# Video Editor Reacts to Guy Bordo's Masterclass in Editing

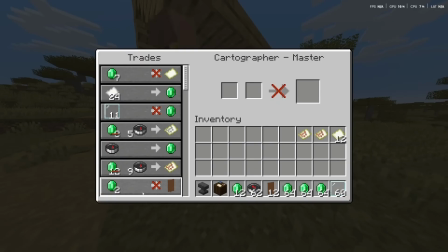But there's multiple of those throughout the video, so you get a good sense of payoff.
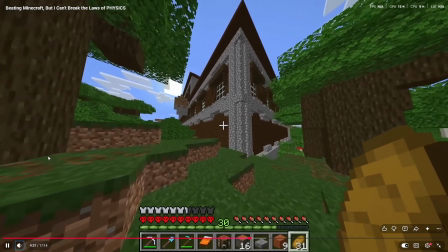Villager sells you a map to one, and B, just get super lucky and randomly find it, which is not gonna happen.
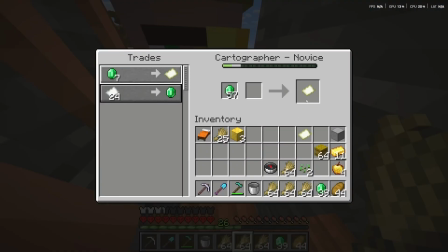Let's go. That's actually so huge. Okay, now all I need to do is just trade with this dude until he gives me the Woodland Mansion map.
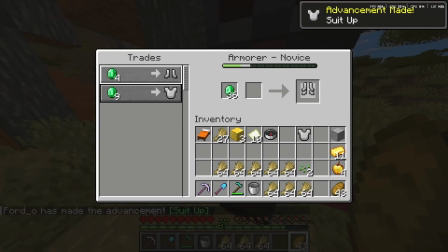Ooh, I'm gonna grab some of this iron armor. Okay, I'm kind of out of emeralds.
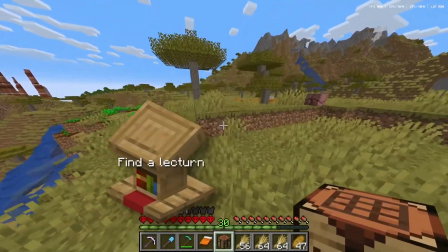I need to go to like another village to find a lectern and just get more stuff so that I can trade with the cartographer.
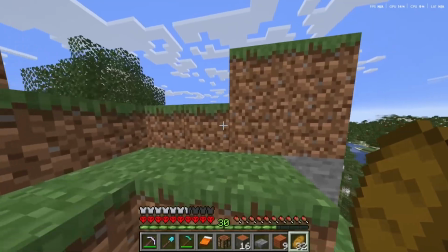What? No way. No way.
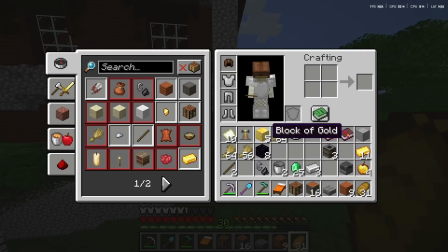I don't even need to trade with that dude anymore. I just found it. Okay, now all I need is a stupid lectern.
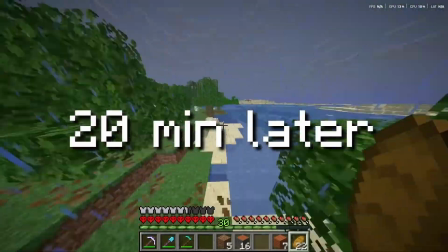Like, I have not been able to find one yet. This is like village number 17 or something.
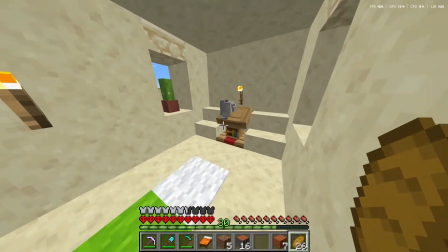This is ridiculous. Oh my gosh.
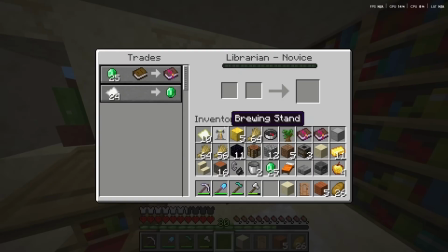I found a lectern. How long y'all think it's gonna take for me to get...
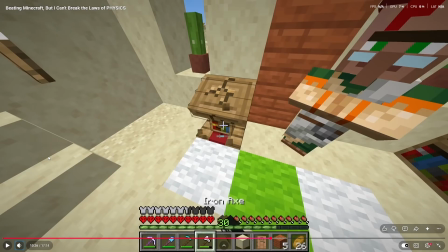The music matches what's like going on. I can't glaze this guy enough. Sound effects, music, visual effects, they're all intentional to help convey to the viewers what is going on and to help enforce that mood. This guy's amazing.
Get looting.
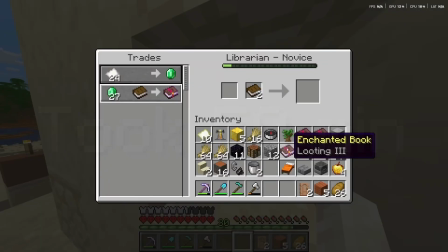Oh my. Yes! Looting 3, baby. Let's go.
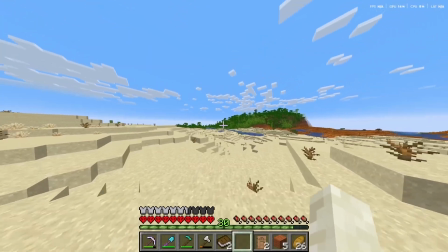Okay, now all we have to do is just run 2,000 blocks back to the Woodland Mansion.
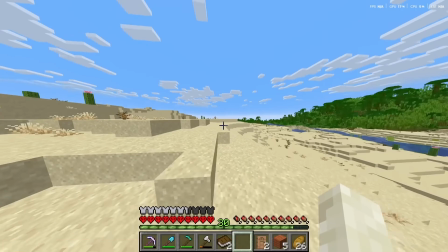And you see why he does the subtle size with the black background?
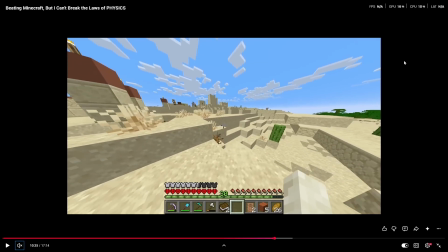Let me show you real quick. Right around here. He does this because you get visual fatigue from seeing the Minecraft gameplay for too long. So he breaks it up with this little size thing and also emphasizes what he's saying right here.
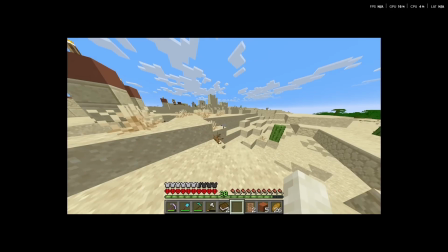So since he didn't have that many motion graphics to break up the visual fatigue, he did this. I don't know if this guy has been an editor before, but he's doing like a great job.
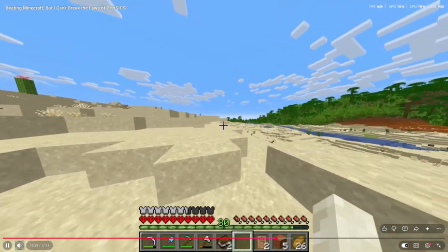Run 2,000 blocks back to the Woodland Mansion, and hopefully there's an anvil in there.
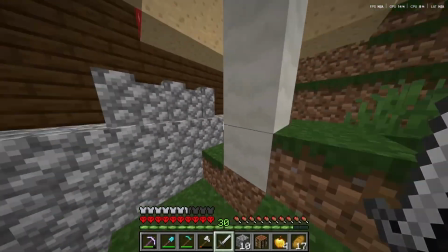I don't even think it's guaranteed. Okay, here we are. Something to keep in mind here is that I can't craft a shield because of the law of conservation.
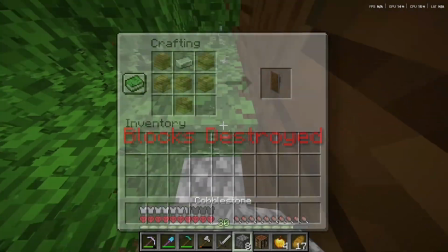It breaks physics, so I'm kind of defenseless going into this fight.
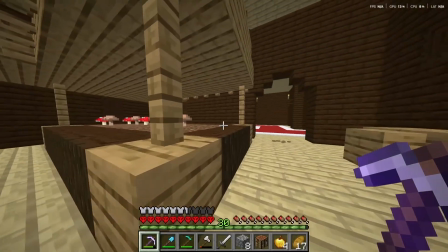Okay, maybe I should just see what's in this way. Oh my god.
Every type of fatigue you can think of.
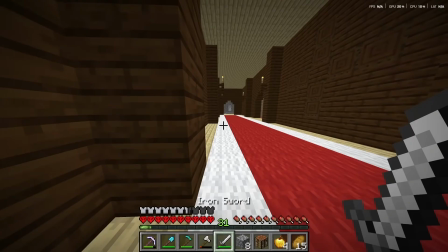Visual, auditory fatigue, he breaks that up. He just plays a sound effect, and then you're like, wow, whoa, and then resets so you can listen to this guy's voice again.
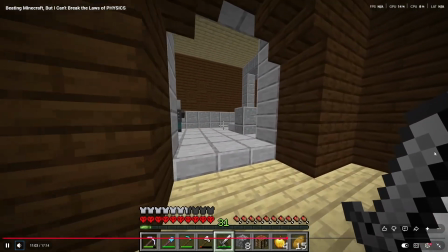Gosh, why is this so scary? Wait. Oh shoot.
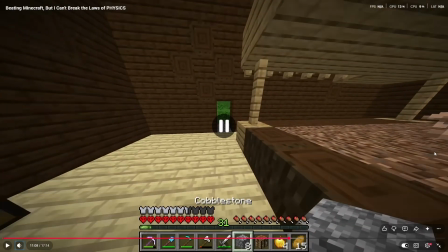I think that's the room I need, guys.
That silence gives a moment of suspense. So beyond just the like great visual effects, he's like a master at storytelling.
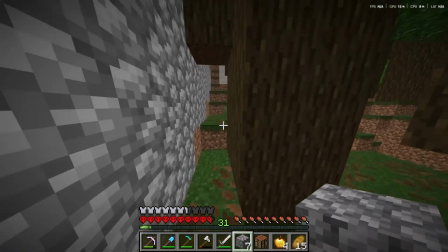Oh! Oh! Why did I actually just like jump there?
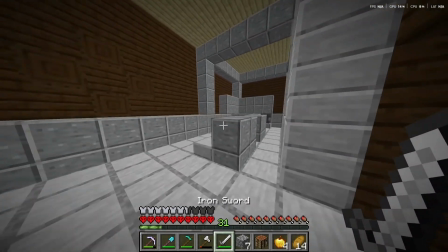That was crazy. Oh! Dude, look, I cannot believe it.
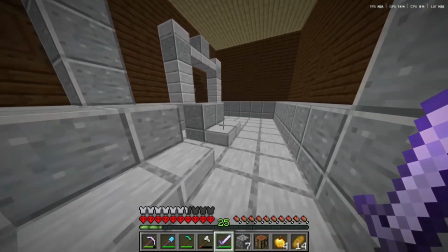I can't believe it. Looting 3 sword, baby. And look, we have everything we need for a nether portal right here.
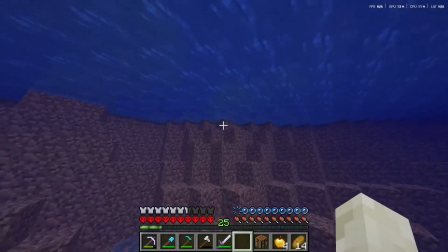Luckily, I picked that obsidian up from all those ruined portals earlier. Let's go ahead and make our portal.
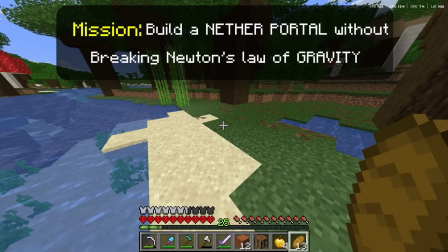Okay, the trick is going to be not breaking the law of gravity. So make sure we build some supports.
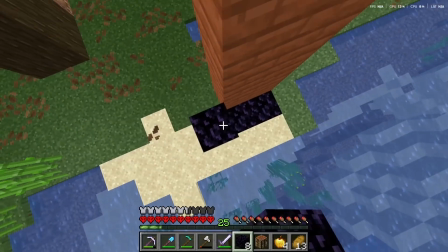Okay, perfect. Then we can go boom, boom, boom, boom, boom. Boom, bam, bop.
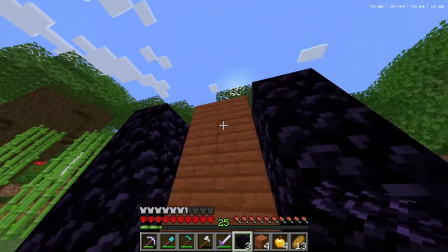What do you say, guys? Does this count? It's being supported, right, by this wood. I built it up so that it can be supported.
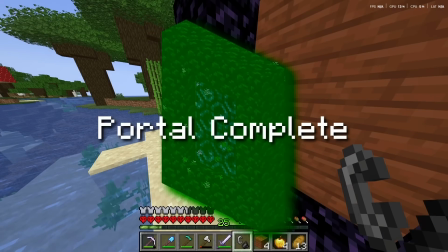Okay, I think that looks good. Okay, guys, we're going into this nether with no shield.
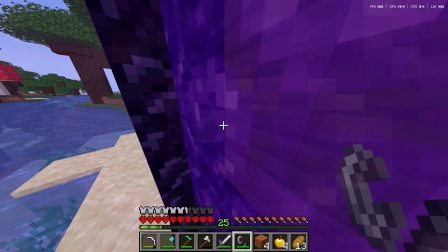If a blaze drops nothing, which can still happen with the looting 3 sword, we automatically lose, and this is not going to be easy.
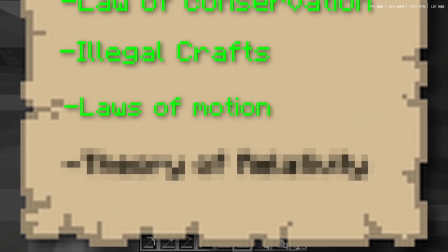Okay, before we go into the nether, it's time for me to reveal the final rule of the challenge, the theory of general relativity.
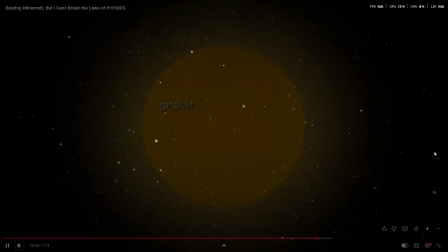This is a theory that was proposed by Albert Einstein, and it states that Like, he has such a, like, massive catalog of music.
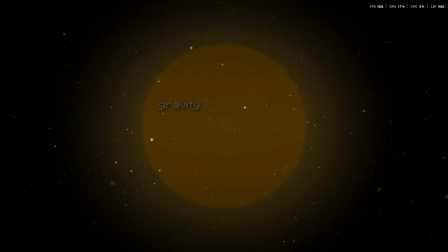Hopeful music, sad music, intense music.
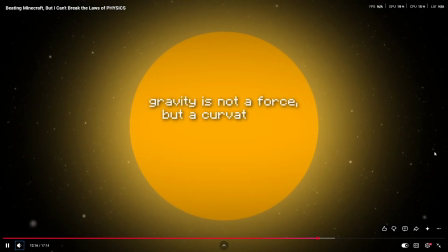He just has a wide range of music. gravity is not a force, but a curvature of space-time caused by mass governing cosmic motion.
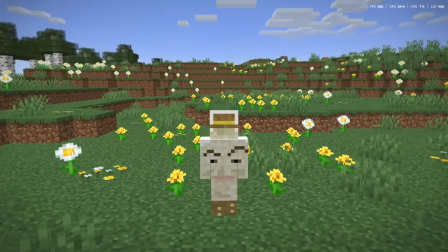The only reason that I'm...
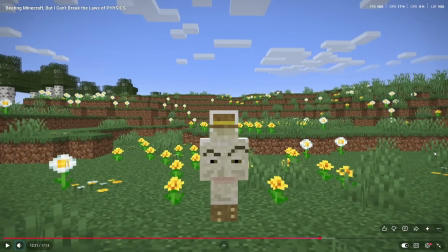And that reveal, around 12 minutes at the end, now it's just too far gone. You're almost finished the video, so like it doesn't matter. You just have to finish the video right now. It's just 12 minutes, 5 minutes left. You just have to finish it now.
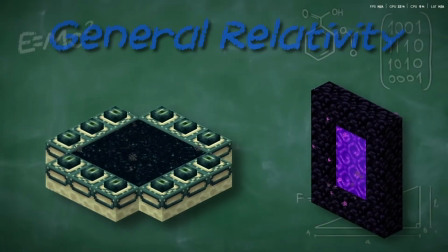Bringing this up is because the theory allows for a concept that we absolutely need in order to beat Minecraft, and that is wormholes.
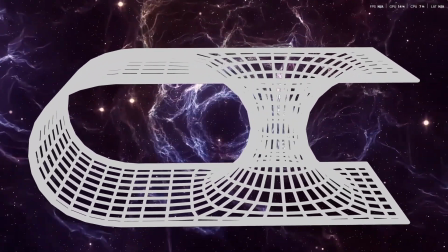A wormhole is a tunnel that can connect 2 distant places.
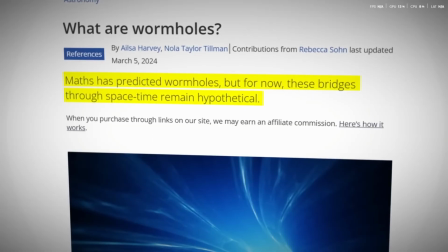These are theoretically possible in real life, as proven by Einstein with the theory of general relativity.
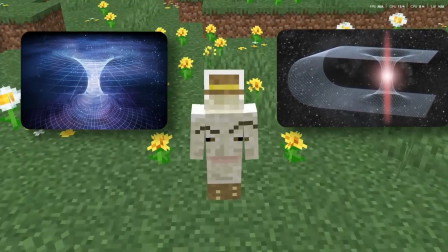Something that you can use to travel instantly to a different place? That sounds a lot like the Nether and the End portal.
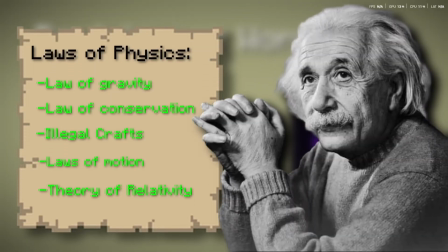So yes, thanks to Albert Einstein, we're able to travel between Minecraft dimensions without breaking the laws of physics.
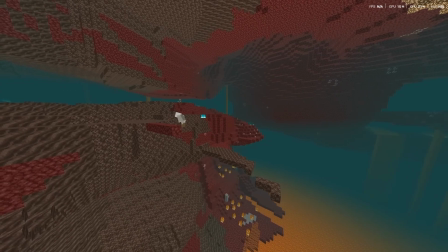Oh, and keep in mind that for the Nether, there's no bridging because of the law of gravity.
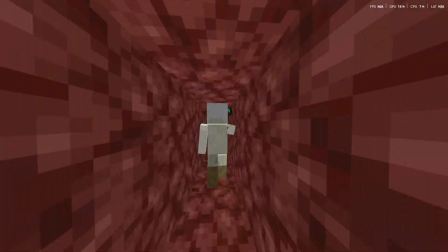So if we get a terrible spawn, we might just have to tunnel in the Nether ceiling for hours before we can even find a fortress.
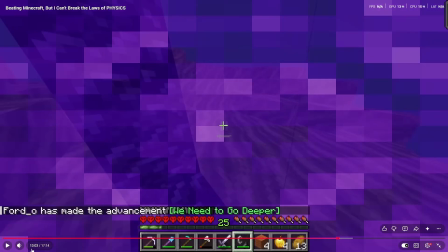So good luck to me. Please let there be...
Okay, I have to break down those editing. Okay, I have to break down on that editing there.
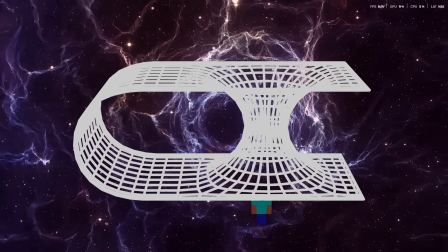This here, I'm pretty sure is a 3D model. Is the background moving? Let me check that.
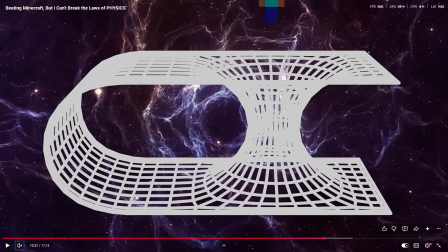The background is moving. It might be a video, a stock video.
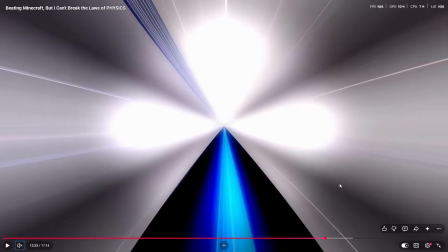It's definitely in 3D though. This tunnel effect is really cool. You know why he did this tunnel effect? Because in a wormhole, this is exactly what you'll be experiencing. It's insane.
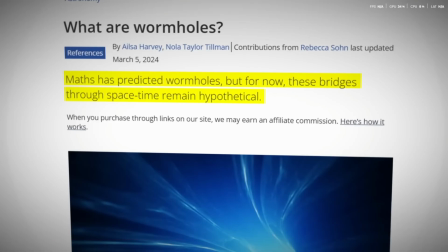His visual effects are intentional. He doesn't do that Vox thing where you can do scan lines, but it looks very scrappy, which is how I'd expect a website to look.
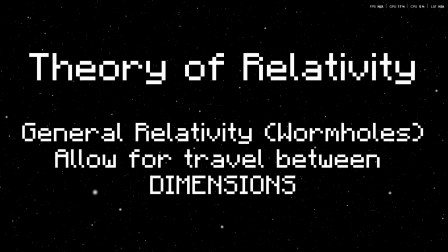And right there, I'm not even mad at the flash transition, like in the Imagaji video. He did it once in this entire video, and most of his transitions were really unique. So I'm not even mad about that.
Breaking the laws of physics. Oh, and keep in mind that for the Nether Fortress...
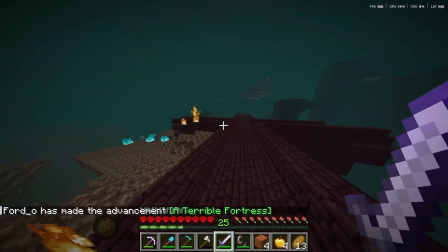No... Oh my, that's actually so lucky. Okay, first blaze. Remember, if he doesn't drop anything, it's just like run over.
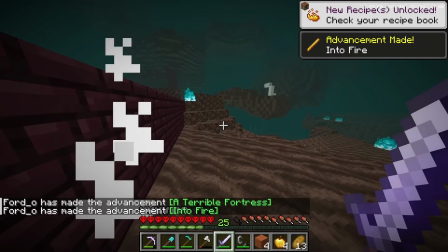Let's go. Ooh, he dropped 2. Okay, that's really good.
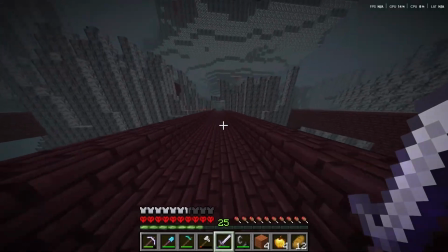Okay, while I'm fighting, I gotta be really careful to not place any blocks that are gonna break gravity, so that'll be another challenge.
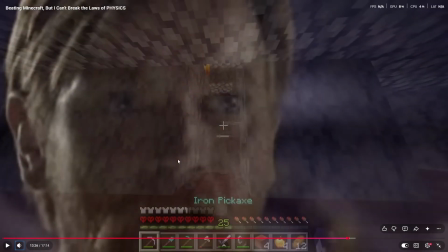Ooh, hello there.
And I'm just noticing, when he doesn't add that many effects, that's like a key moment in the video. So now that there's not too much visual effects, since you're used to him putting a lot of visual effects, but when there's not, now you just want to see the gameplay.
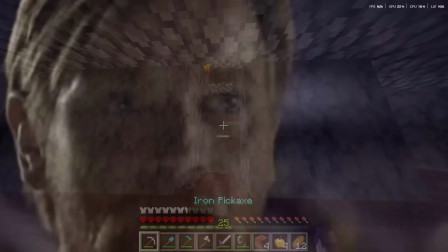You're focused on the gameplay. So it's a key moment in the story.
I'm going to try and go back and trade with piglins to get some ender pearls.
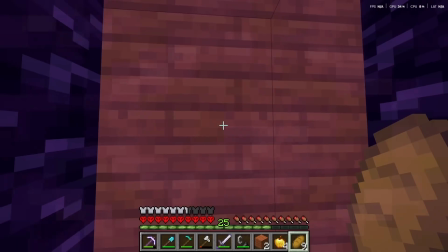That would be the easiest way to get pearls, I think, without breaking physics. Okay, there's some down here.
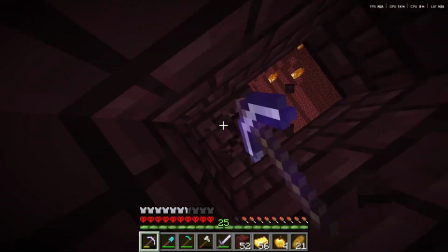It's going to be hard not to break gravity, though. Okay, if I just dig down... yeah, this is going to be fine.
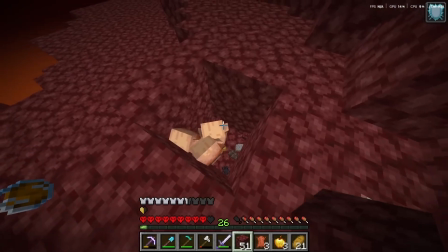Please give me pearls. Please. And no pearls.
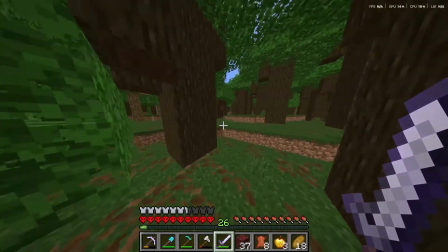Okay, change of plans. I'm gonna go back to that desert village with the lectern and trade with villagers to get pearls.
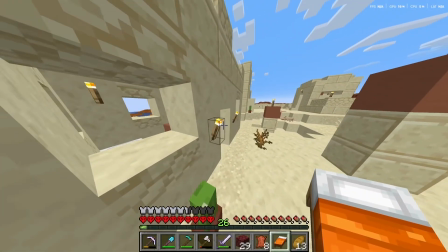Okay, all I need is a...
You would think that montage adds nothing, but it broke the auditory pacing from just hearing his voice for so long.
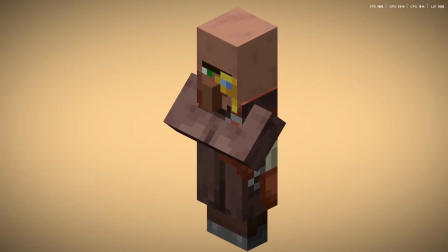Emeralds, and the best that I found is the cartographer, which will trade emeralds for glass panes,
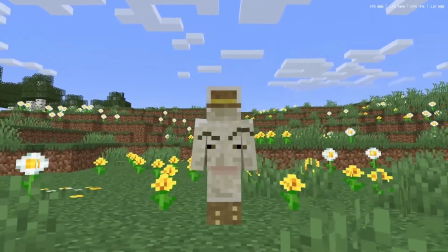which are actually super easy to get without breaking physics because A, sand never breaks the law of gravity,
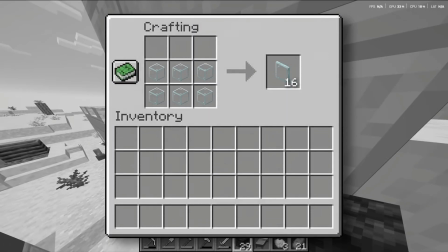and B, glass panes are actually craftable according to the law of conservation. Ooh, okay, here's the cartography table.
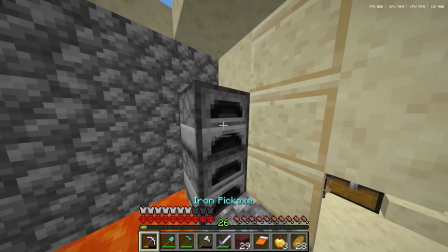That's goated. Let's go. We needed these furnaces. Yes. Okay, now we're cooking.
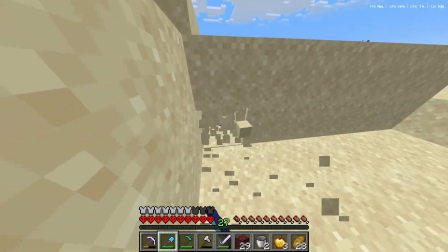Look, the nice thing about sand is that I don't even have to worry about gravity. It takes care of it for me.
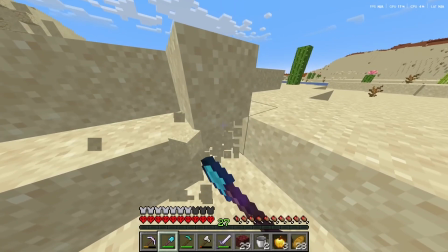I understand it now. When he explains stuff, he pulls down. It's like he's pulling down on the LED thing where you used to have in school. So that's what it's supposed to represent. Whoa, this guy's insane.
This is not going to be an easy fight.
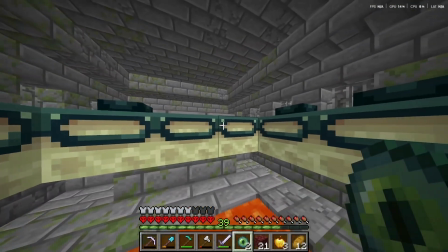I'm not allowed to break the law of gravity in any way, but here we go. Dang,
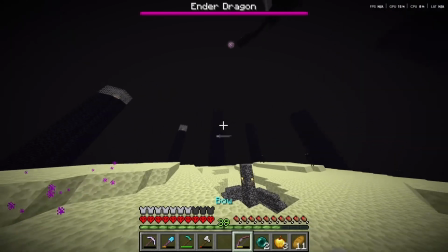I'm so good, bro. I'm lining these shots up better than Einstein.
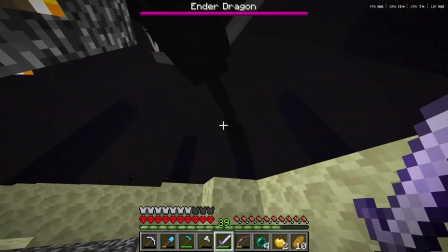Bro, I'm so good at this game. Okay, as long as the dragon doesn't fling me up into the air and I have to MLG, we're gonna win this fight.
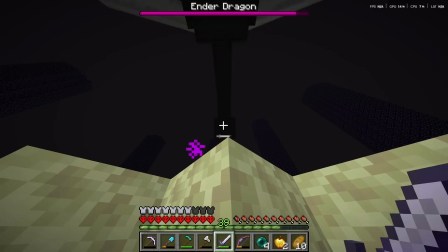We are going to win.